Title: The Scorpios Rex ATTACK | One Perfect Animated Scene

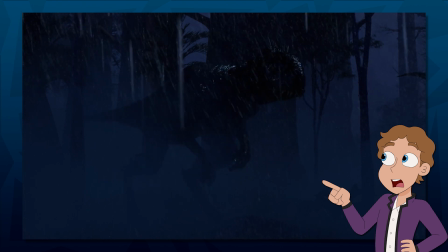This scene is paced in such a way that it builds drama and suspense with each new thing that happens.
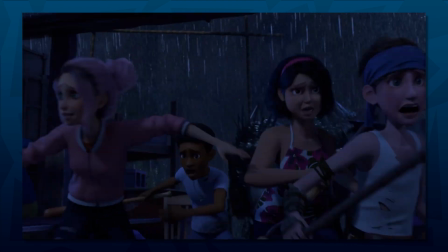From the Scorpios Rex discovering the cage, to the initial pounce, to the pause as the tree catches on fire, the scene has room to breathe.
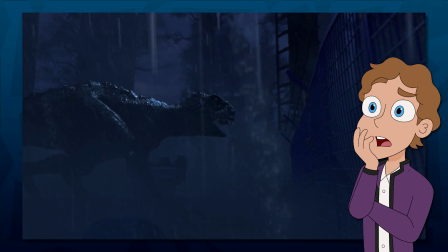It isn't all wham, zam, stab, stab, stab. There's a rhythm and flow to it that make this reveal particularly dramatic.
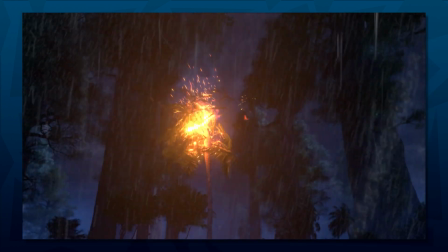And and the way it was originally scripted, the tree catching on fire doesn't happen until like towards the end of the sequence too.
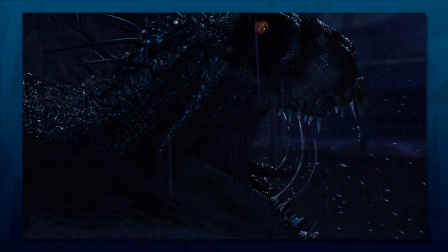So a lot of things kind of like got jumbled up and switched to just kind of like make everything like stronger towards the end, you know?
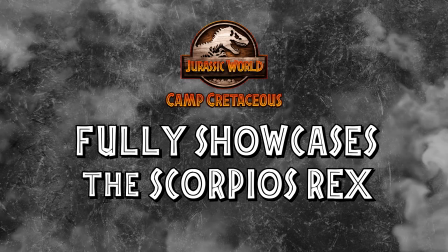The next thing is that this scene showcases the full extent of what makes this such a horrific abomination of a dinosaur.
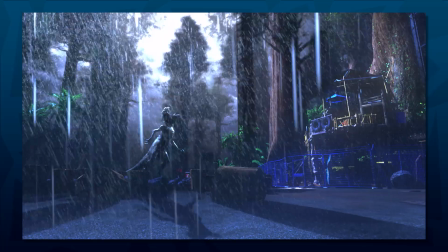Its form is mutilated and unlike anything in nature. Its roar is hideous, it kills for sport, it's agile, quick, and nearly unstoppable.
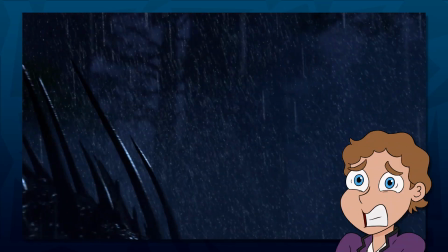Not to mention the fact that it has quills containing deadly poison. They gave me the note earlier on that to make even the way that it moves and stands very off-putting.
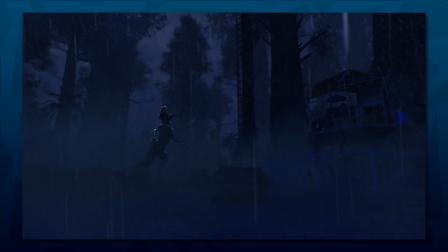And one of the ways that that I did it was kind of just inserting a little bit of like human characteristics to it, especially with those arms. And that shot especially,
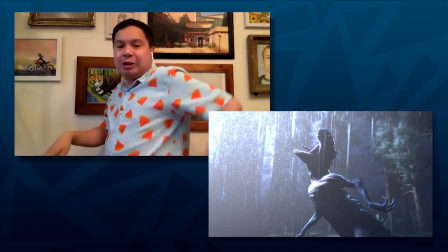it's weird because it's something as simple as just kind of like moving its arm this way, like made it just so much creepier. After being hidden for so long, it's incredibly satisfying to see the Scorpios Rex live up to all the hype.
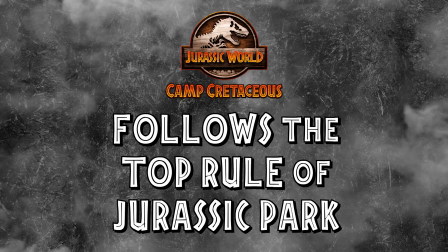And the final thing this scene does right? Well, it follows the #1 rule of Jurassic Park, according to Patrick H. Willems. The key rule of Jurassic Park, that it's at its best when it's nighttime and raining. So what can we learn from this?
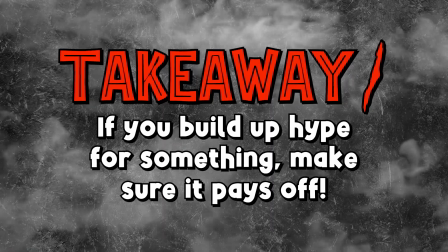Well, first is to make sure that if you build up something, be it a character, event, threat, or location, you'd better make sure it pays off in spades and lives up to the hype.
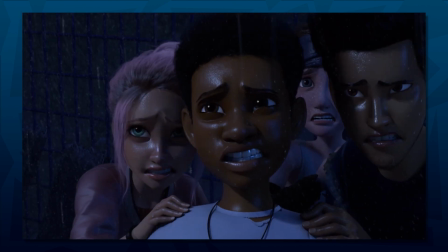There's no denying after this scene that the Scorpios Rex is a threat, and it's very satisfying after so many teases of its appearance. Even from the script phase,
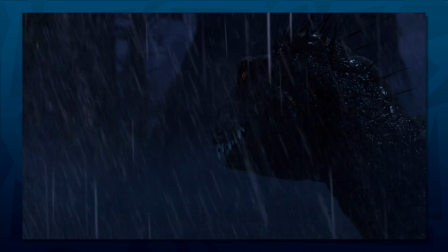it was already like meant to be very just moody and dark and really like kind of terrifying,
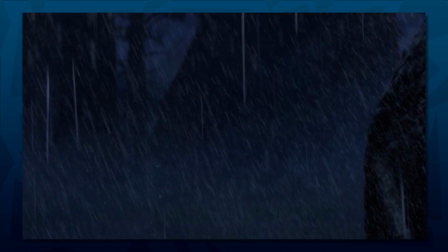especially since like E750's been teased all throughout the season.
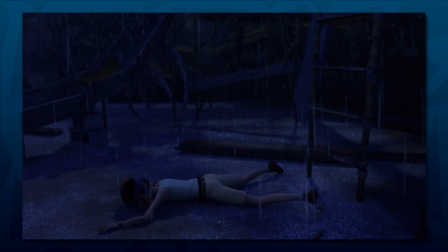And just really bringing home and like paying off all their teases of how dangerous and how like scary it is. I felt like that was something that I definitely had to deliver in terms of like making it believable and like worth the wait.
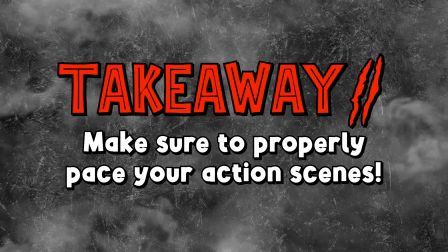The next lesson is to properly pace your action scenes.
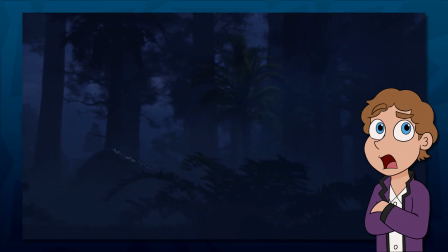Too much of a good thing is usually a problem, and even if you have the most well-boarded, intense action, eventually your audience will tire of seeing the same thing.
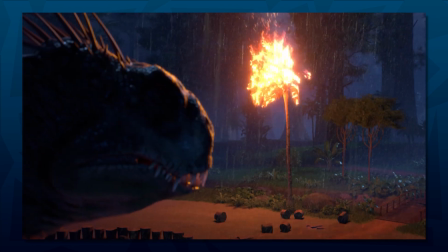So throw some pauses in your action scene. Give the audience a chance to catch their breath.
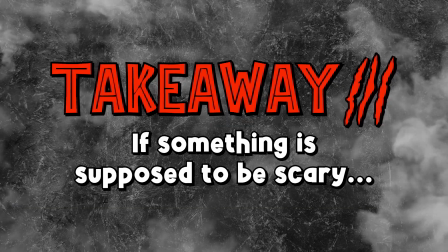And finally, if something is scary, make it heckin' scary. Anytime I'm given something that's like very suspenseful, I always try to just push it towards like the horror genre,
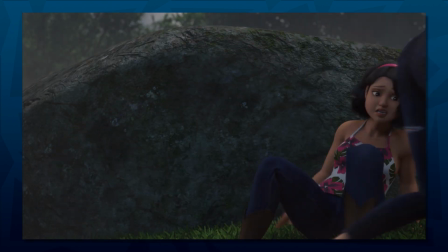especially with Jurassic World Camp Cretaceous, where so much of it is all about like suspense and like kind of keeping the audience on their toes. But I think this is I would say the most atmospheric and the most like purposefully scary that I've boarded. Go all out. Make there be consequences. The Scorpios Rex doesn't leave without making an impact.
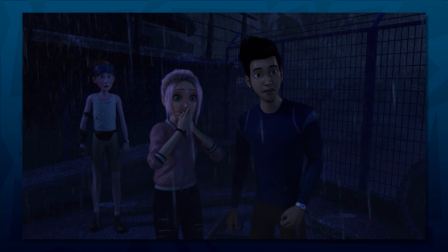Heck, the entire next episode is devoted to finding the cure for its poisonous quills it left in Sammy.
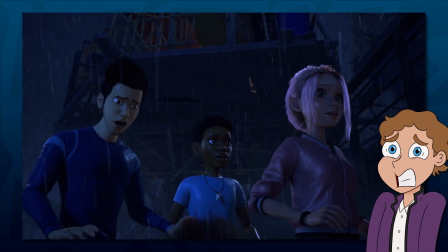Its introduction is merely the beginning of the horrors in store for the kids brought on by the Scorpios Rex, and its presence is greatly felt throughout the next few episodes. I'm always just dinosaurs in general, like have always left me in awe ever since I was a child.
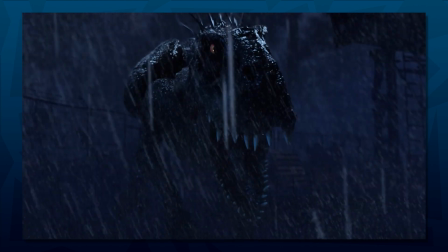So anytime I have to board a dinosaur, I always like look at it from a child's point of view,
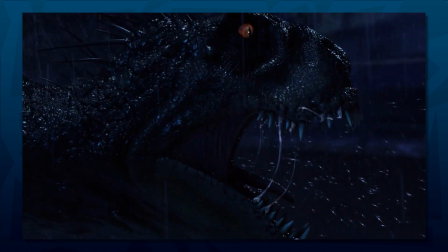in terms of look at this amazing creature that like is just beautiful. That's always kind of my end, just seeing like sort of like the spectacle of it.
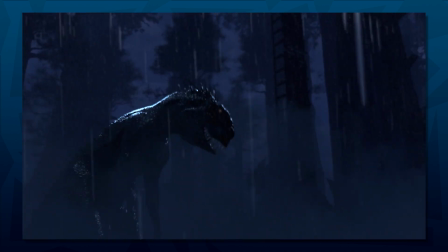Definitely shout out to like the entire like production team and the entire
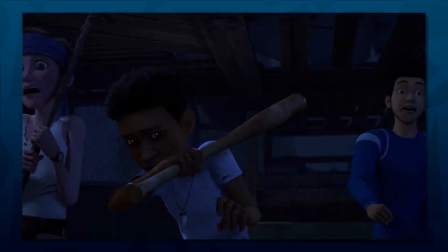story team that really came together and kind of like made the sequence that it is and the episode that it is.
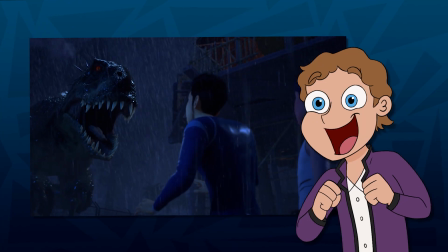So there you have it, yet another perfect animated scene in our collection.